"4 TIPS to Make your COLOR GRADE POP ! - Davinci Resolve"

Hi guys, it's Frenchy and today we need to talk. We have to talk about the hottest topic in color grading. How to make your image pop. Yes, pop. But we are not here to max out the saturation and the contrast.
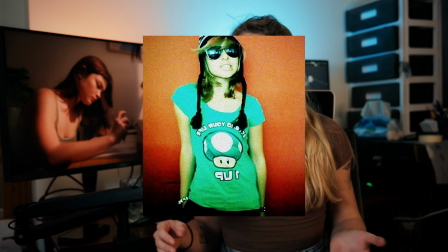(0:18)
No, no, no. Because this reminds me too much the time I was wearing Vans and I was drinking Monster out of cans, you know. Only one thing changed today. guess what here we are going to make the grade
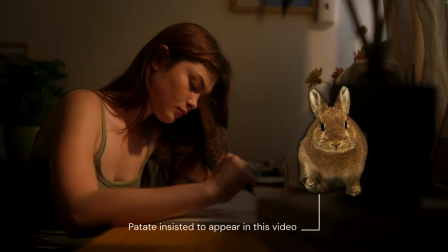(0:32)
pop without damaging the image to make a beautiful and eye-catching result i have four techniques i want to share to make your grade i
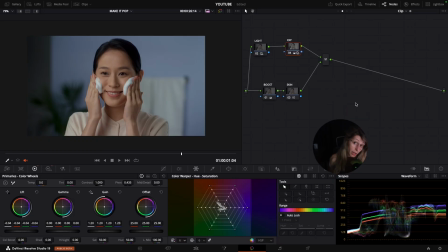(0:42)
am still wearing pants so here we are in our timeline and i have few strategies when it comes to how to make my grade pop it really depends on what you have as a shot there are some shots that have a
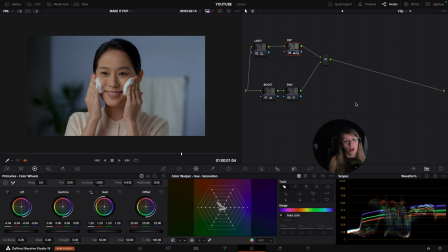(0:58)
good potential to be poppy because of the art for example right now like I'm having a shot where I have a strong separation already between the background and my character because the background is blue and my character
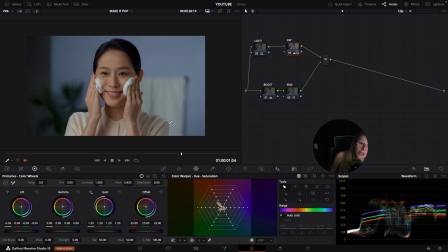(1:14)
have a skin tone that is I mean like going towards orange so then of course I already have a complementary color scheme here but
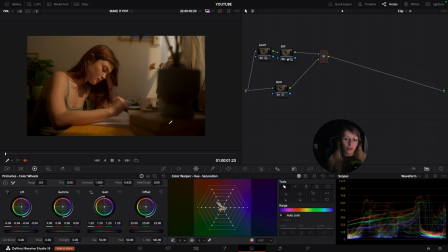(1:24)
here if you want like we have more meltings of colors i mean this image is a bit warm and so then we have less separation in the colors than what
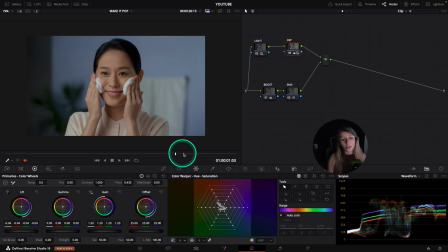(1:35)
we had here so our objective is to make these two image pop with a few strategies what i'm going to do is that i'm going to show you all my strategies here and so then you can take the strategies
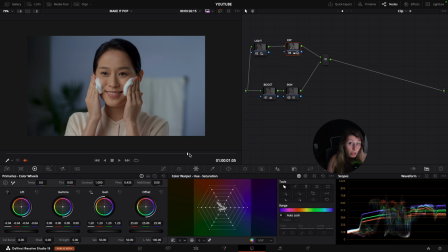(1:51)
use them all in your note tree if you want or just use some of them because sometimes like you only need one of them you know like to make your image pop so the first one that we have to talk about
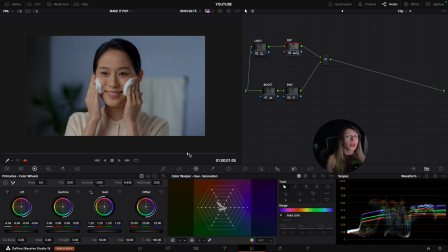(2:07)
and that is actually the most important for making a grade pop is the color separation the color separation i've made a whole video about it i'm going to put you the annotation over there something like this the color separation is
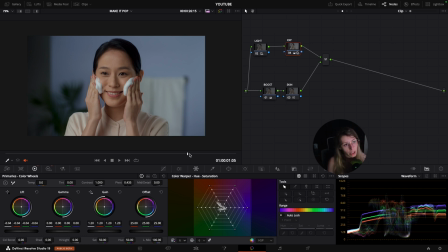(2:24)
very important in color grading because it will help your viewer to have a clarity when they are looking at your shots you have to make it easier for them to understand what is going on in the image
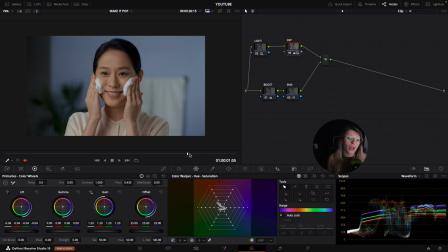(2:40)
right here i'm already having a strong color separation that is happening thanks to the art and thanks to the wardrobe so if you see i'm having a wardrobe that is skin color kind of like um and i'm having a
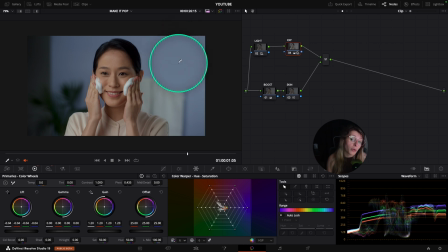(2:58)
color background that is around bluish so it is pretty good what i can do is that i can increase actually this color separation with color vectors because right now what i have is that i have a base of
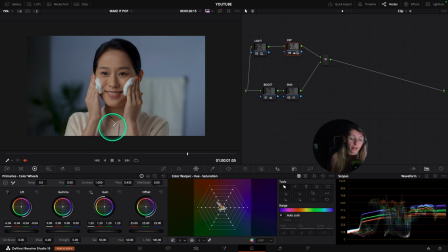(3:16)
blue i have a base of pink what i can recreate then is that i can take this blue and make it a bit more cyan and i can take this shirt and make it a tiny bit more yellowish orange-ish to have a
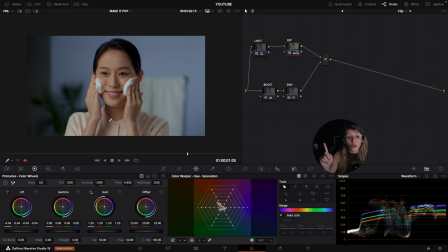(3:35)
stronger separation So if you saw my video about color separation, we are then using the complementary color scheme and so this will help to have more clarity in our footage. So for this, very simple, I'm gonna go after my skin.